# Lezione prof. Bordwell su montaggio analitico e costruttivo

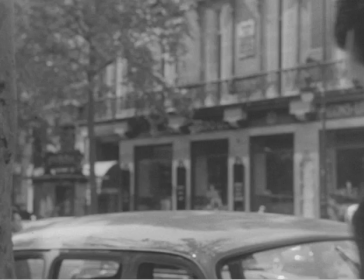8:17 From the start, Bresson doesn't give us an establishing shot of the entire street.
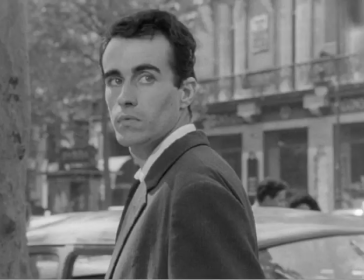8:21 Instead, we simply see Michel step into a frame and turn back, as if he's looking for a new target.
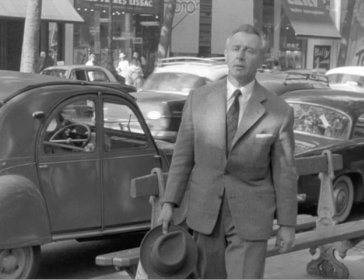8:27 Cut to his mark, the man who gets up from the bench. Not quite a point of view shot, it still relies on our general sense of location,
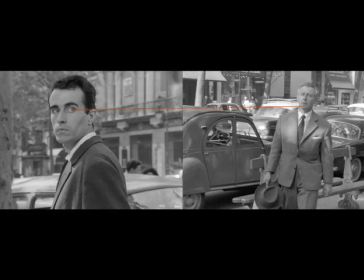8:36 a city street, and Michel's eye line to suggest that they're not far from each other.
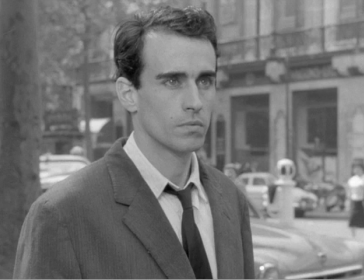8:40 Cut back to Michel stepping to the center of the sidewalk and sizing up his victim. Again, the eye line match cues us to the location of each man. Michel's voiceover, which we hear throughout the film explaining things to us, indicates that he's trying this theft without the help of his friends.
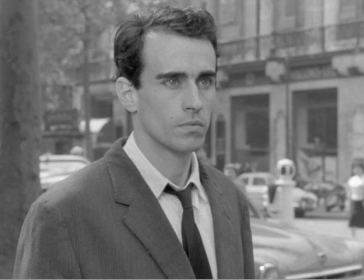8:56 But the voiceover adds suspense because he admits that he isn't completely expert and so might get caught.
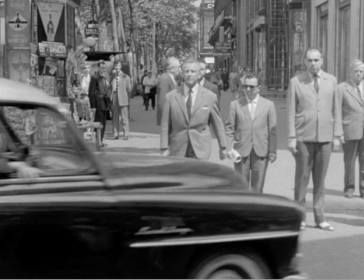9:02 Cut back to the businessman crossing the street. You might have been a little surprised to see how far away he is from Michel, since the earlier shot of him suggested that he might be just a bit down the pavement. But this shot builds suspense while setting up Michel's method. The man must cross through traffic, and Michel will take advantage of that traffic.
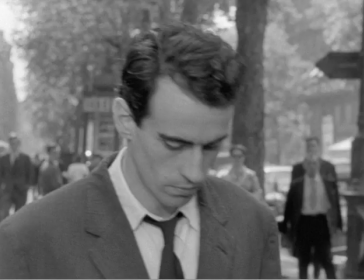9:21 Cut back to Michel staring. Then he lowers his eyes and moves forward.
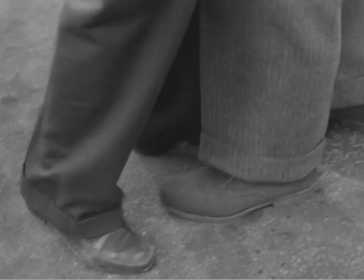9:27 Cut to Michel's feet, striding onto the crosswalk and meeting the oncoming feet of the businessman. This is a very unusual establishing shot, bringing the two men together in the same frame, but its emphasis on body parts is typical of Bresson. In the course of the pocket picking, we'll never see the faces of the men.
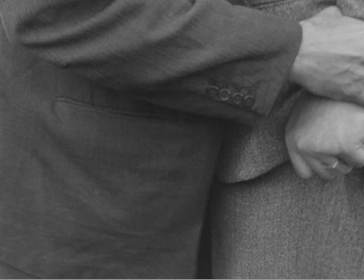9:45 The camera tilts quickly up to the men's hands so that we can study Michel's technique.
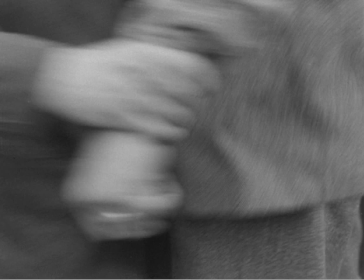9:50 He seizes the businessman's wrist. But this might seem a disastrous move since it's so aggressive. Wouldn't it announce that Michel's goal is theft?
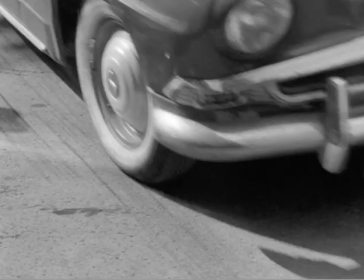9:59 As he wrenches the man's wrist, Bresson cuts to the wheel and fender of a car that is slamming to a stop.
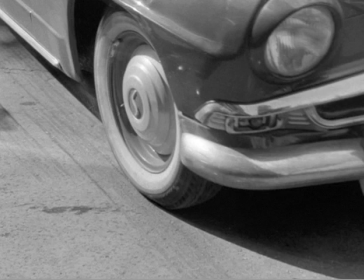10:06 Again, this is constructive editing. No establishing shot has shown us where the car is in relation to the men.
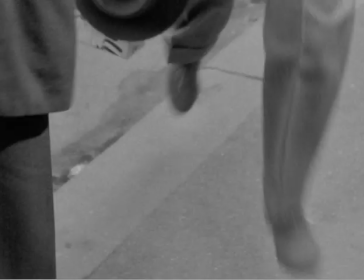10:13 Again, we see feet. The businessman's legs carry him on over the curb with a little hop. It's now clear that Michel has pulled him out of the car's path. The men's hands come into sharp focus.
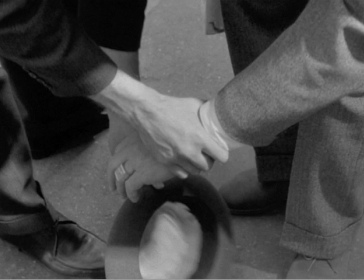10:26 When the businessman drops his hat, Michel keeps his hand tight around the man's wrist, as if helping him to steady himself. A gesture of rescue has become a gesture of companionship.
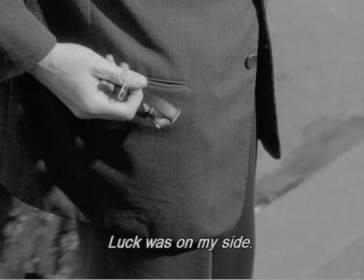10:37 The businessman leaves in the foreground, and only after he's gone do we get a glimpse of the wristwatch that Michel has taken. Fortunately, his lack of expertise hasn't betrayed him.
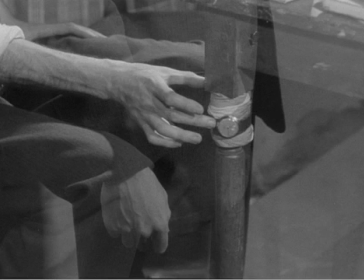10:47 In the next scene, we'll see Michel practicing removing a wristwatch with more care, and Bresson's dissolve emphasizes once more Michel's hands. What we've just seen is a practice session like the one that follows.
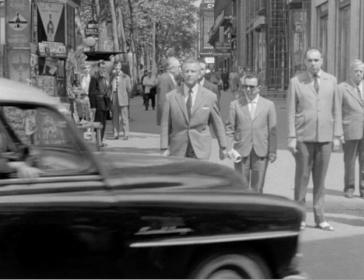11:00 In this street scene, we don't hear a word of dialogue, only a few traffic noises and the sound of footsteps. Dialogue would have distracted us from Michel's maneuvers. In realistic terms, it's a bit strange that the target never speaks, but that would seem more peculiar if we saw the men's faces.
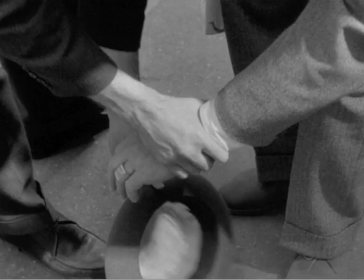11:16 By keeping our attention on Michel's feet and hands, Bresson has not only focused on the key elements of the scene, he has kept us from noticing the strange social dimensions of the action. Just as important, Bresson has used constructive editing adroitly.
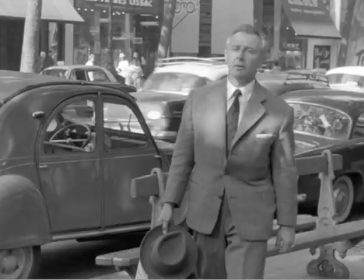11:30 The cutting initially connects the men, then shows the car, without benefit of establishing shots.
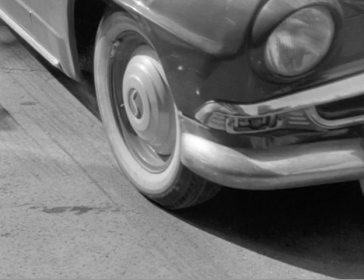11:36 Do we feel we need them? I don't think so. Bresson engages us by showing details that we have to put together.
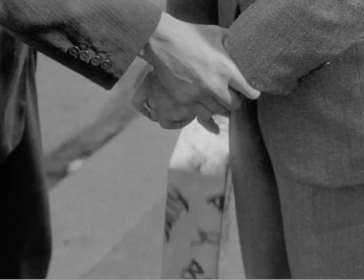11:42 Michel plus his mark. Michel's hand gripping the mark's wrist. The car slamming on its brakes.
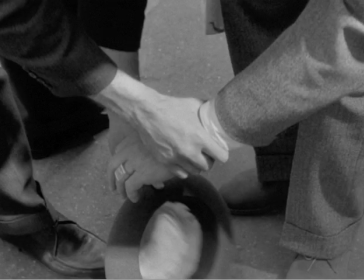11:49 Michel's hand steadying the victim as he stoops. Bresson trims his scene down to the core elements with not a wasted shot.
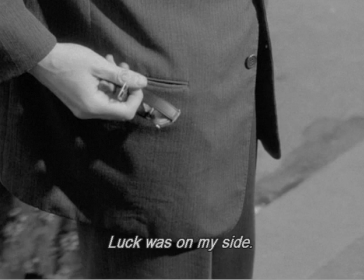11:56 The whole action takes less than 1 minute. His cutting builds suspense and forces us to think about what we're seeing and to wonder what will come next.